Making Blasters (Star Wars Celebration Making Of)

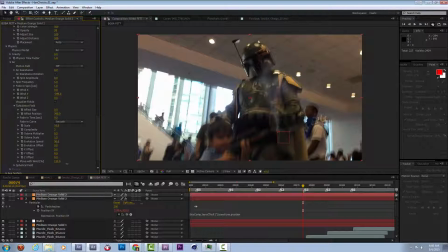(12:38)
That way the turbulence field will kind of move up through space alongside with the wind.
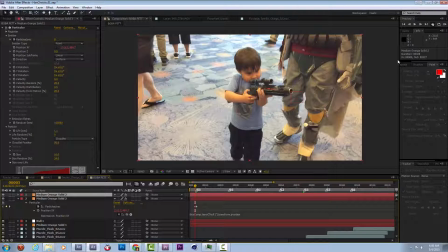(12:46)
That negative y wind, which pushes the particles up off screen.
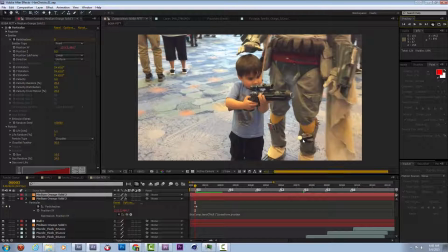(12:51)
I'll play this now, and you'll see it just kind of looks like a bit of smoke trailing out of the gun.
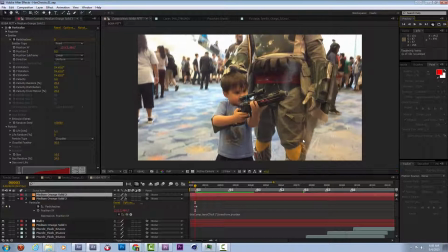(12:58)
Try to not make it too opaque or too noticeable, but I feel like it's helpful to have around.
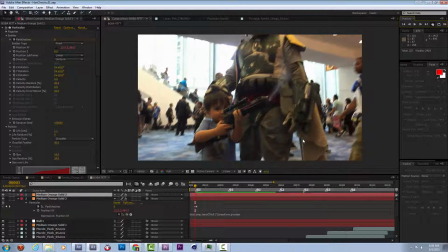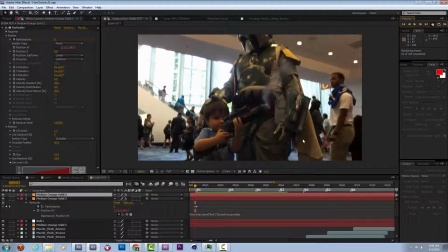(13:12)
I'll let this guy preview.
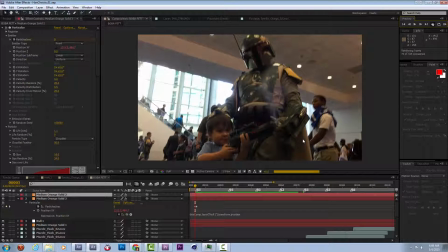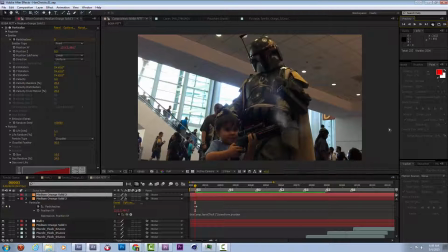(13:20)
I think that maybe this will work better if over the course of this thing the smoke kind of is building up.
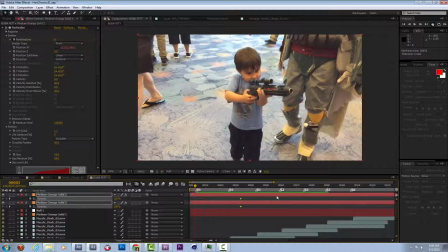(13:28)
It's a little bit too visible right now. So on both of these particular layers I'm going to have them be 100% opaque by the end, but I'm going to start them off a lot more faint.
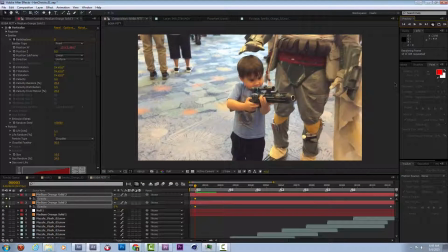(13:38)
So now if you kind of watch through, you won't really see the smoke at first.
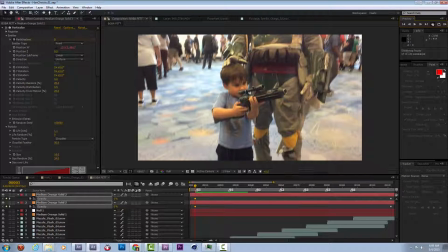(13:43)
You'll just get this hint of it, and then it'll become more and more opaque as time goes on.
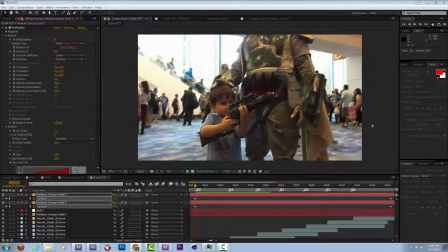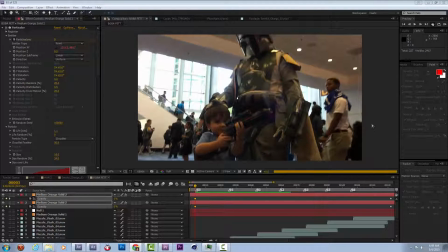(13:54)
Now it just looks a little bit like it's a real smoking gun.
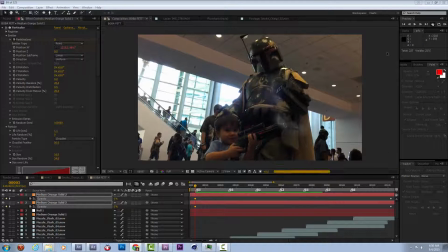(14:02)
And I have another idea actually,
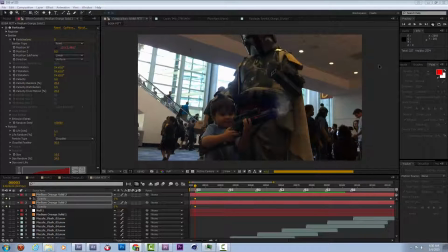(14:05)
which will be to maybe add some physics to when the laser blast goes off,
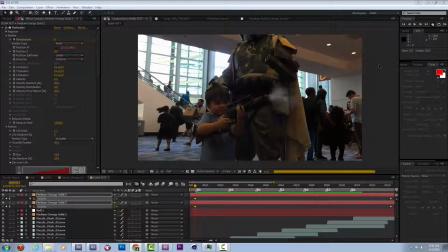(14:11)
as if the smoke field is a little bit disturbed. Because you'd imagine a laser blast kind of would distort the airspace around you a little bit,
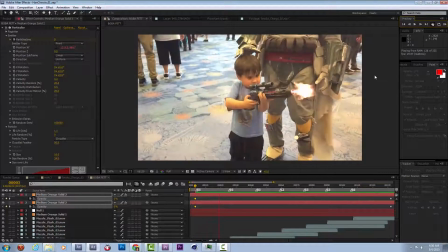(14:21)
so let's try to see if we can build that into this particle simulation a little bit.
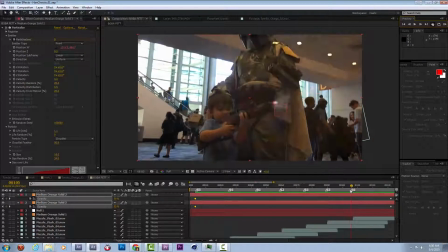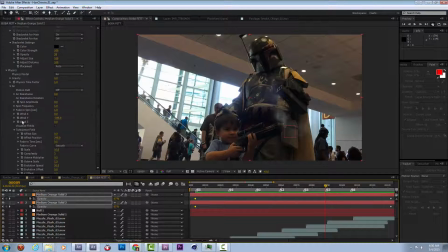(14:30)
So to accomplish this, I'm going to set some keyframes on the physics wind X setting. I'm putting keys on both instances of particular and pressing U to reveal the keyframes.
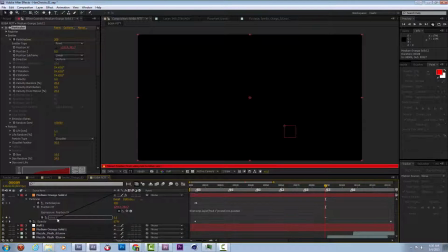(14:47)
And then I'm going to link the X position,
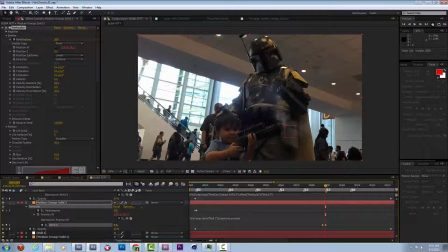(14:52)
the X wind velocity of one to the other, so I don't have to worry about keys except for on this bottom one. Watch this. So As I dial up the X wind and then back to 0, you'll get this little burst where all the particles suddenly want to move forward
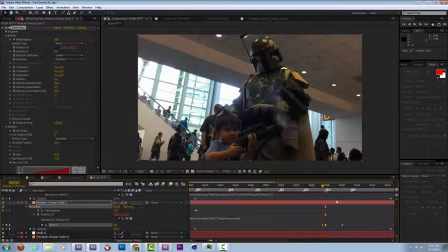(15:11)
off to the screen right, and then a moment later they'll kind of settle.
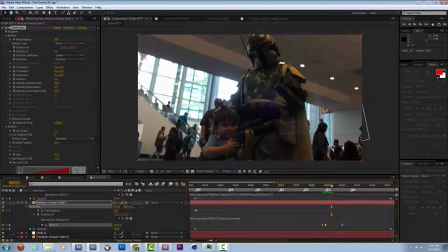(15:16)
So there, like the laser just blasted the smoke out of the way that had been building up for a while. I'm going to copy and paste these these keys,
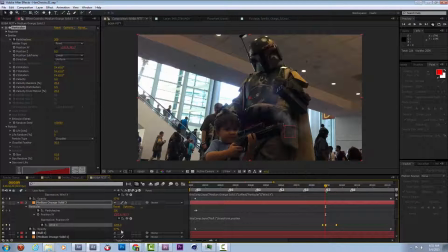(15:28)
kind of to every time the laser is blasting. And I think what it'll look like is a lot more convincing gun smoke. And I think between the flash and the gun smoke and all of these things coming together,
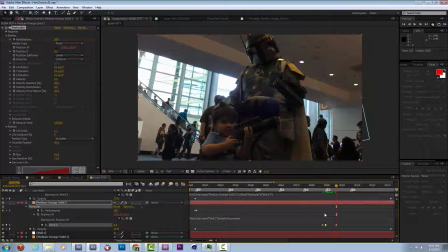(15:43)
you get this very convincing laser blast that is more than a simple additive on top laser thing.
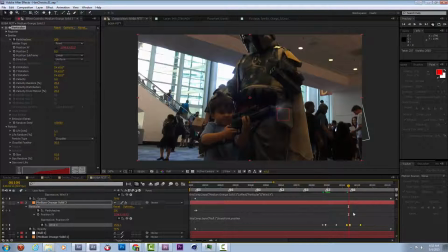(15:52)
The more of these little details you can add, the more
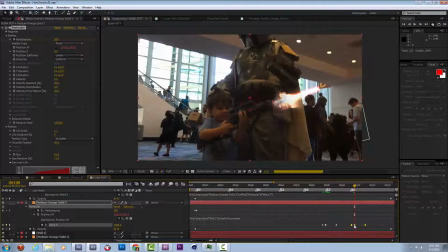(15:58)
believable some of these fantasy elements can become.
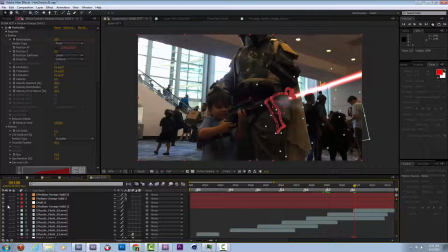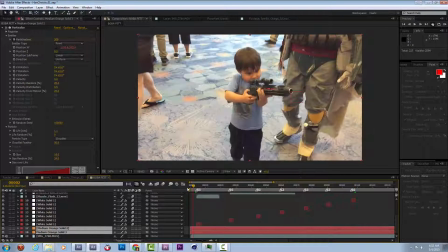(16:07)
Let's move these under the muzzle flash. Yeah, that's nice. All right.
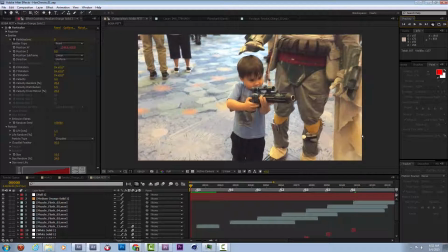(16:18)
I'm pretty pleased with what this one is looking like, so I'm going to also call this one done.
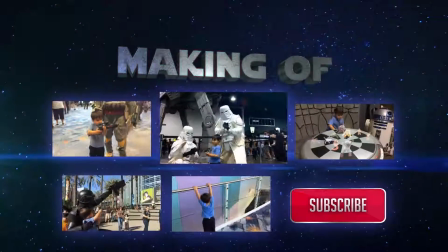(16:27)
Next. Hey everybody, thanks for joining me like a year late for all of these videos.
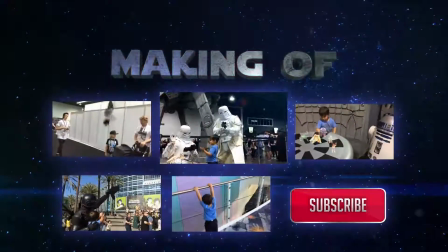(16:35)
Sorry they're not very timely, but there's a whole bunch of them here if you want to click on any of them. So have a good day.
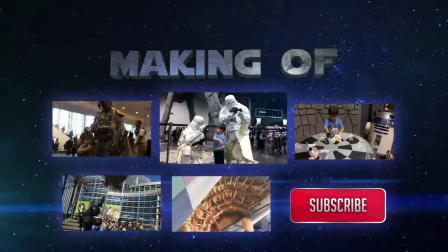(16:40)
May the Force be with you.